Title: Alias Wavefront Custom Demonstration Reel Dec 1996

Railgun, it's a high-powered, essentially a rifle with a sight which allows you to see through buildings.
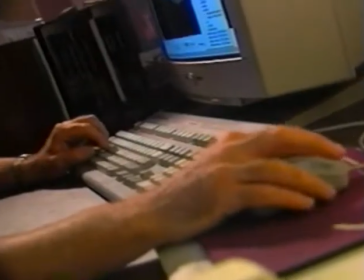What we were asked to create was an effect which allowed you to see the projectile.
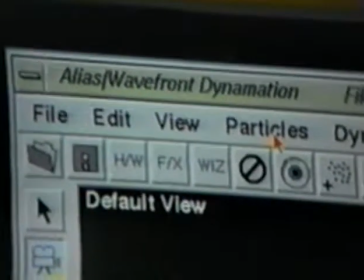Alias Wavefront software, particularly particle systems, allowed us to manipulate the railgun effect
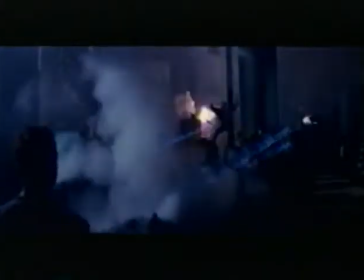to create this sense of ionization of the air, because it doesn't look like anything anybody's ever seen a gun do before.
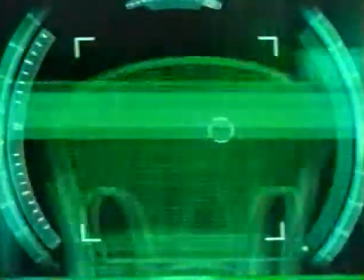The X-ray effect had to be based on the reality of the scenes.
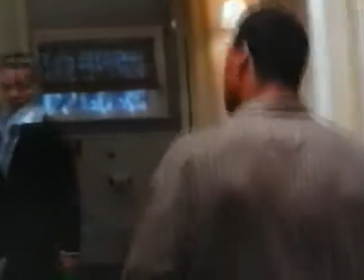And of course, during the live action pieces, you saw the actors moving through the sets.
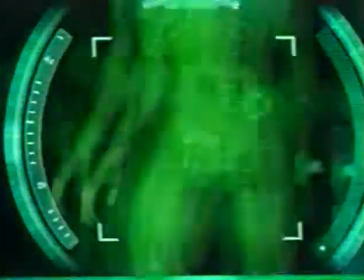Then when you look through the viewfinder, the X-ray scope, you had to see that same set,
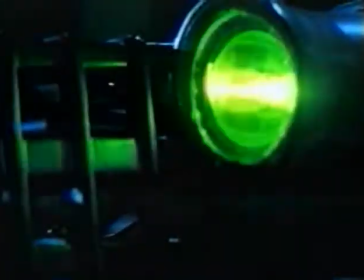and you had to see it essentially in infinity, because the X-ray scope could rack through this entire space. In this business, you need all the help you can get. People forget that digital image creation for motion pictures is just a few years old. Any help we get from anybody we deal with is valuable, and the help we've gotten from Alias Wavefront has been terrific.
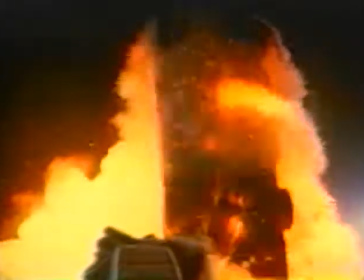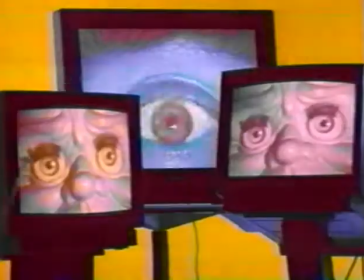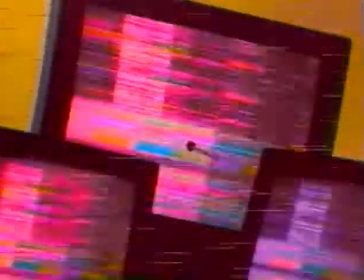Naughty Dog is a small development house that has a three-project deal with Universal Interactive Studios to create video game software.
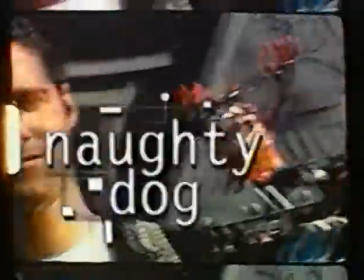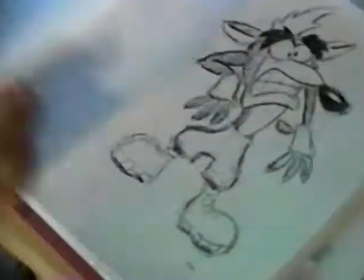We started the development of Crash Bandicoot with the idea that we wanted to create a Warner Brothers cartoon character feel within a 3D game.
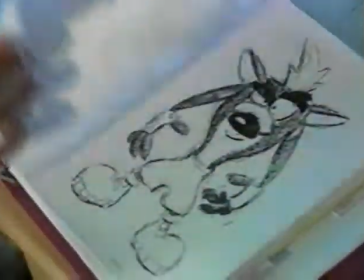So we brought in 2D classic cartoon animators to help us design the character.
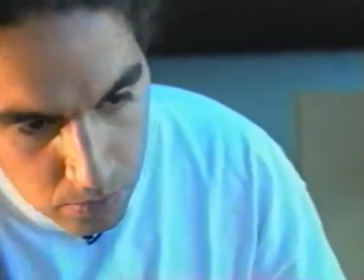And then we animated him in Alias Wavefront to create what we hope was a squash and stretch classic Warner look.
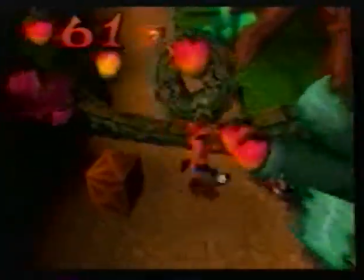Naughty Dog decided that we wanted to push a couple of limits in Crash Bandicoot.
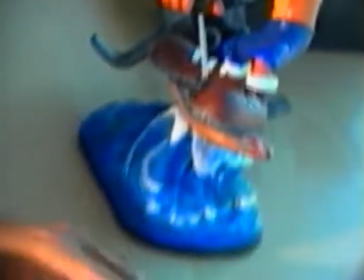One of them was in animation, and we felt the inverse kinematics and the clustering system that Power Animator uses was excellent,
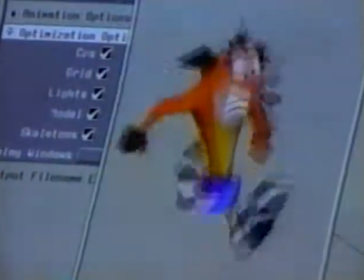and we wanted to use Alias Wavefront to create the animation. We also wanted to create a really nice textured world.
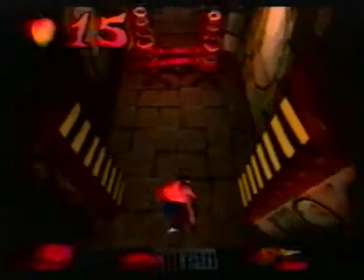The world of Crash is very highly detailed, and Alias Wavefront allowed us to set enough textures and to manipulate a huge amount of textures within the world.
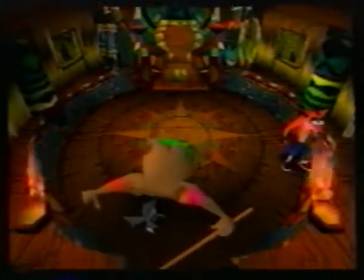We wanted to interface our proprietary tools with a software package that allowed us to do a lot of the things that we would have had to develop ourselves,
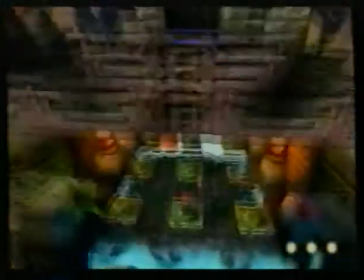and Alias Wavefront's open model allowed us to do just that. They've listened to our problems, they've solved our problems, and we're really excited to work with them in the future. We have a philosophy on games, and that philosophy is, if it's no Scottish, it's crap.
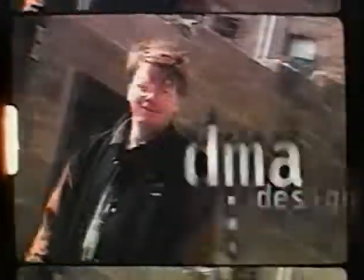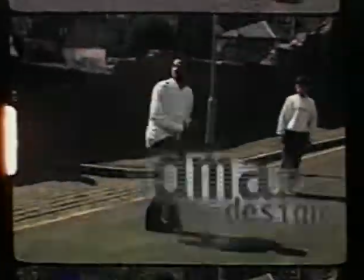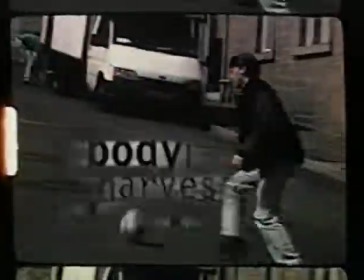In the past, we've tried many, many graphics packages, and a couple of key things.
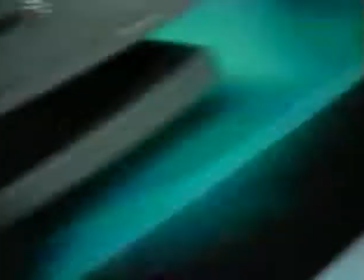One, we've got to recruit the best people, and the best people seem to want to work on the high-end machines, the best graphics packages, and when we say we use Alias Wavefront, that normally has a great effect on people. It offers us basically all the facilities that we need these days, and that's really important.
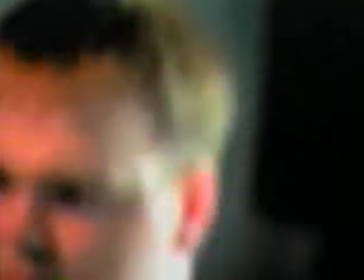We need great polygon animation tools, great texture mapping tools, motion capture.
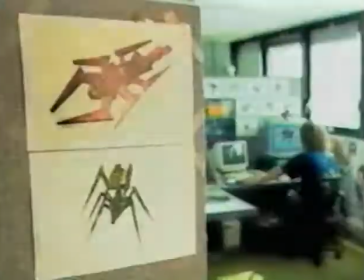We have a motion capture studio. One of our games, Body Harvest, it's a game for the Nintendo 64 machine.
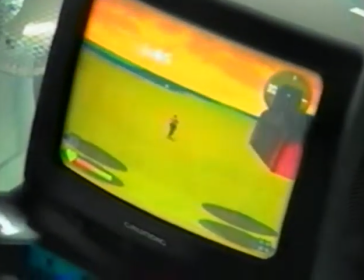It uses a lot of high-end 3D in that package. In that game, and we use Alias Wavefront for all the graphics in the game.
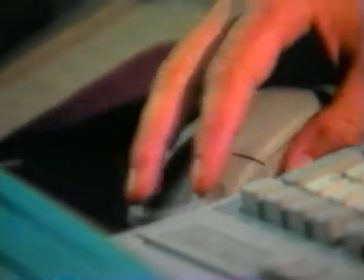Alias Wavefront is my sketch pad. Anything that I do is done in real time.